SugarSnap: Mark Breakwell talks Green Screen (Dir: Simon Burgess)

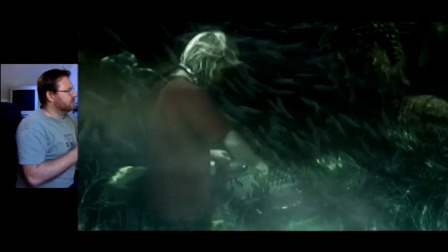I'm going to take you through quite a complex sequence. This is actually from a music video for a DJ called James Sibilia,
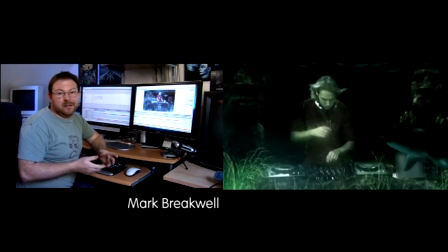and it's actually a corporate video, effectively, for Pioneer to show off one of their products.
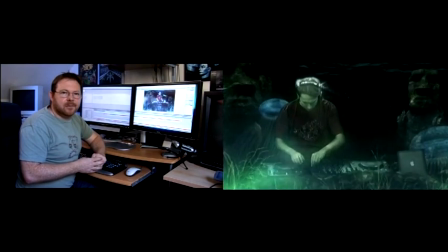But they get James into the studio, and then we do fun things with him to kind of show what the product can do.
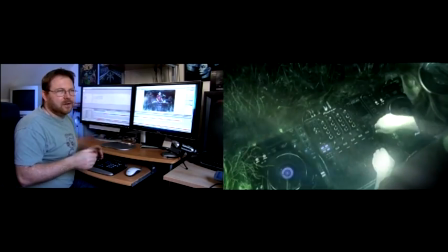Anyway, this is a small clip from it, and the brief on this one was effectively we call it shark bait,
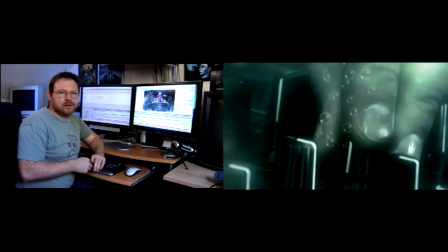and the idea is that James is underwater, and we want to show some sharks and fish and things kind of swimming around him as he's playing with the decks.
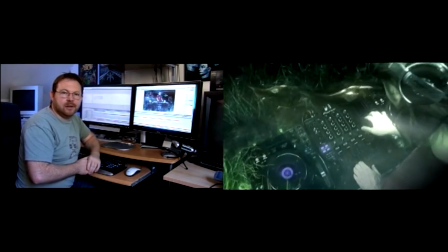Anyway, I'll show you how this particular shot is comprised. The very first thing we need to do is go into the studio and shoot James.
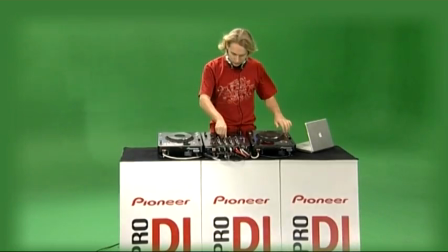We've got a nice green backdrop. There's a little bit of light reflection happening across the across this kind of set we've done. What we did with that, we had a fan blowing some kind of foil, and it just gives you those kind of nice kind of caustic kind of refractions that you'd get if you were underwater,
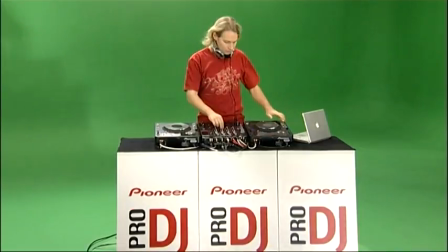just to add a little bit of interest to him. We also had a bit of a fan to blow his hair there as well. But the next thing we do is we get rid of the green screen. I use what I call a key for that. I'm going to take you through layer by layer of how I built this shot up.
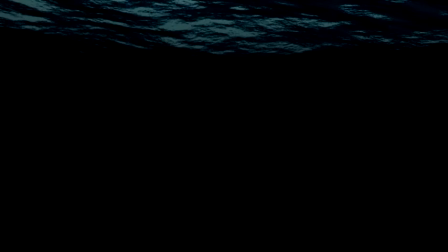The very first thing I do is created some water, and you can see it just undulates very softly.
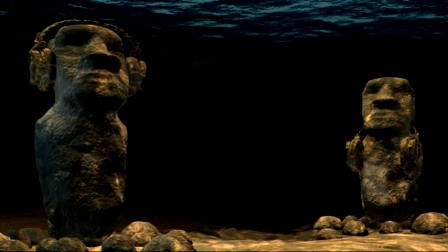The next thing to go over the top of this are some statues.
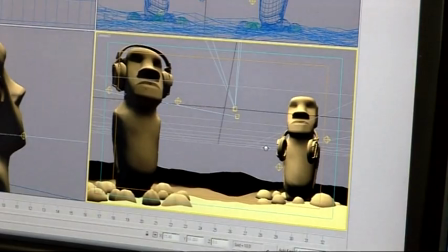Effectively doing here is flipping over to my 3D software, and this is where I created these little Kon-Tiki Easter Island statues.
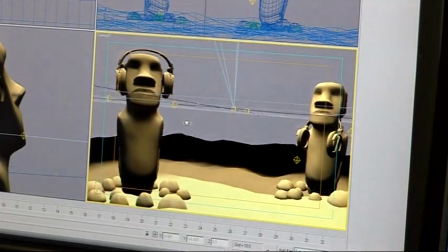I thought it would be quite fun to have these guys, and if you look carefully, they're actually wearing Pioneer headphones as well.
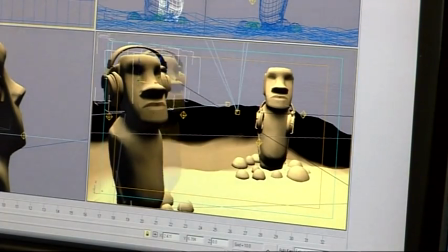If I wanted another one in the background there, I could always make another one. And then I give it a nice kind of stony texture and run some nice lighting across them. So we end up with this kind of effect. I then add those to our sea background we just had a look at, and we end up with this kind of effect.
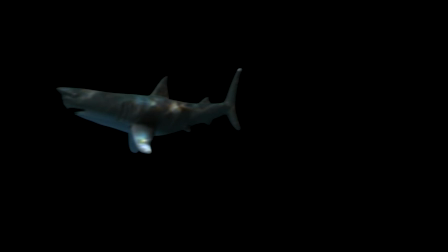Now the next thing I do is start adding the sharks in. Again, the shark here is another 3D graphic object. So what we have here is a completely CGI shark, and you can see I can swim him away from the camera towards the camera. Again, all these elements are actually done a bit like on green screen, but because we're using CGI here, we can use a different channel for our transparency. They're all done against a null background, so I can then very easily put him
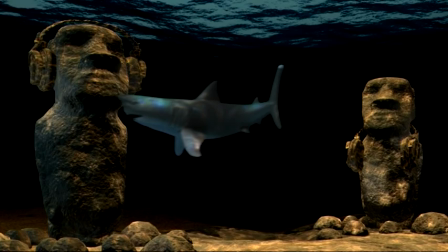above both the Kon-Tiki men and our sea background.
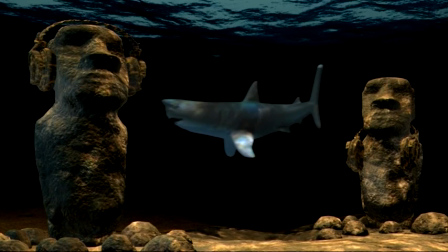Now the next stage is to add our DJ, and then I'm just going to drop him straight on the top of this background like this, and there he is.
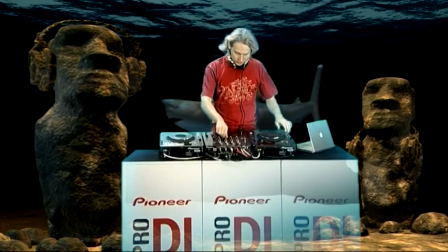Now at the moment it doesn't look very real, he's very bright and the whole thing is a bit of a mess as far as the colours and things go, but I'll sort all that out later. Now one of the biggest issues I had is I just didn't like this DJ plinth that he was on. I thought it looked a bit stark and a bit naff.
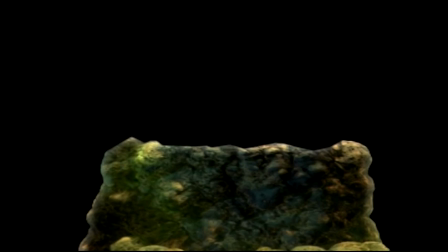So what I decided to do was build in 3D a kind of a coral plinth, and it gets rid of it. I then add that to everything else we have going on around it, and it looks like he's kind of playing on a bit of coral there. But Pioneer weren't happy about that. They wanted to brand it a bit, so added a Pioneer logo to the front of the coral. So next, wanted to put something else in the foreground there, something to give it a bit of movement and things. Secondary movement's always really great in animation.
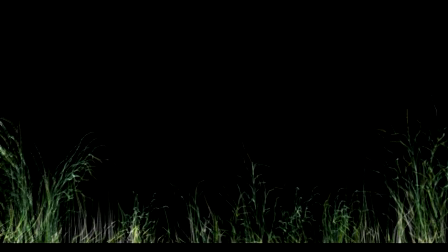So what I've done here is I've made some weeds, and there's my weeds, and again CGI elements, and they're just kind of floating around and wiggling around there nicely.
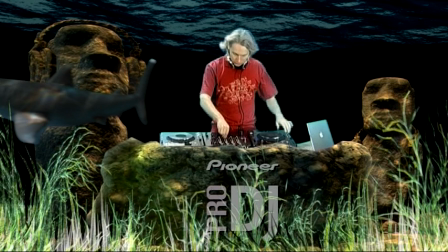Now this is when things get a bit interesting. Now the problem is with this shot we have is that it's a bit bright, it's a bit too colourful for my liking. It doesn't look very underwatery. So what I want to do is add a few effects to this to kind of merge everything together and make it a bit more kind of underwater looking.
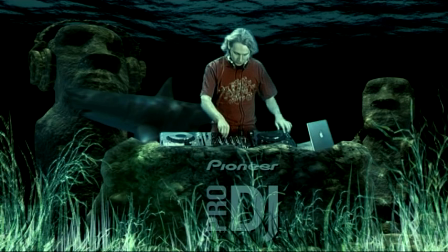So if I add this in here, this effectively is a layer which completely changes the tint of everything, and before you know it, everything starts looking as if it's kind of from the same colour tone family. So next I'm going to add a couple more layers. We've got what I call a devilfish here, and then I've got another layer of the shark, and we've then got some what I call some smoke objects. So this is what starts adding a bit of realism to things. This is real smoke. It's proper filmed smoke. Of course, when you're on the sea floor and there's all these things moving around, you have lots of kind of particles and debris in the water.
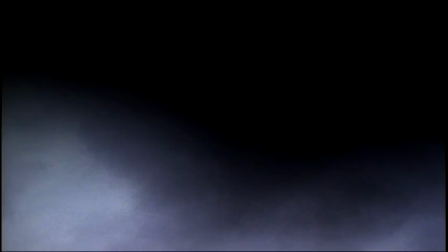So this is to simulate a bit of that. So what I do, I take the smoke, I tint it a greeny colour, and I stick that over the top.
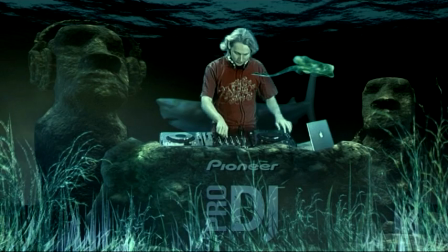You can see it just adds a subtle bit of kind of undulation in the background there.
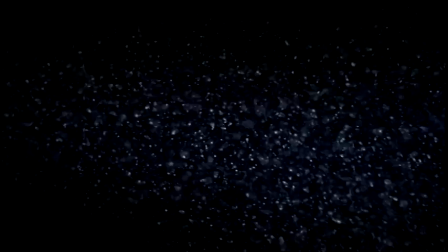Again, same kind of thing here. Again, another physical effect. I've got some bubbles, and again these are proper bubbles filmed in a black water tank.
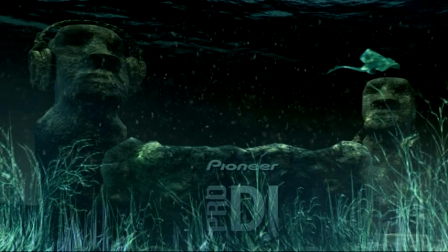Chuck those over the top, and you end up with some nice kind of bubbles moving across James here. There we go. So just to finish off, these are some light rays that I rather like.
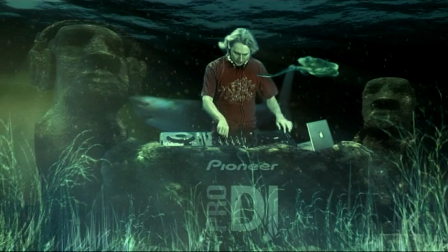We put those over the top, and that kind of makes it look as if some rays coming in from the top of the sea here. Finish off here by just kind of tweaking the colours a bit nicer and adding a bit of a glow,
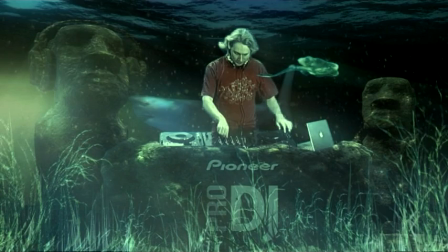and you end up with the whole scene kind of pulled together as a sequence.
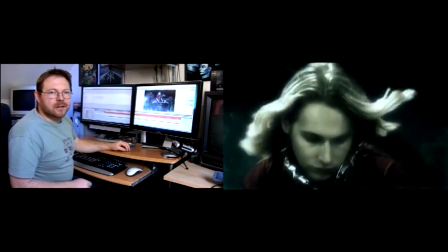So I hope this gives you a bit of an insight into how this is done,
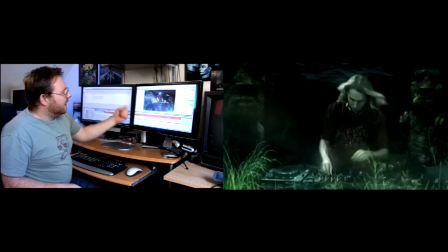and how you can take something that's shot in a green screen studio and place people into completely different environments,
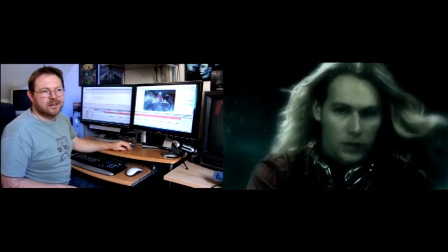and make something that could be your standard kind of DJ promo into something that's a little bit special.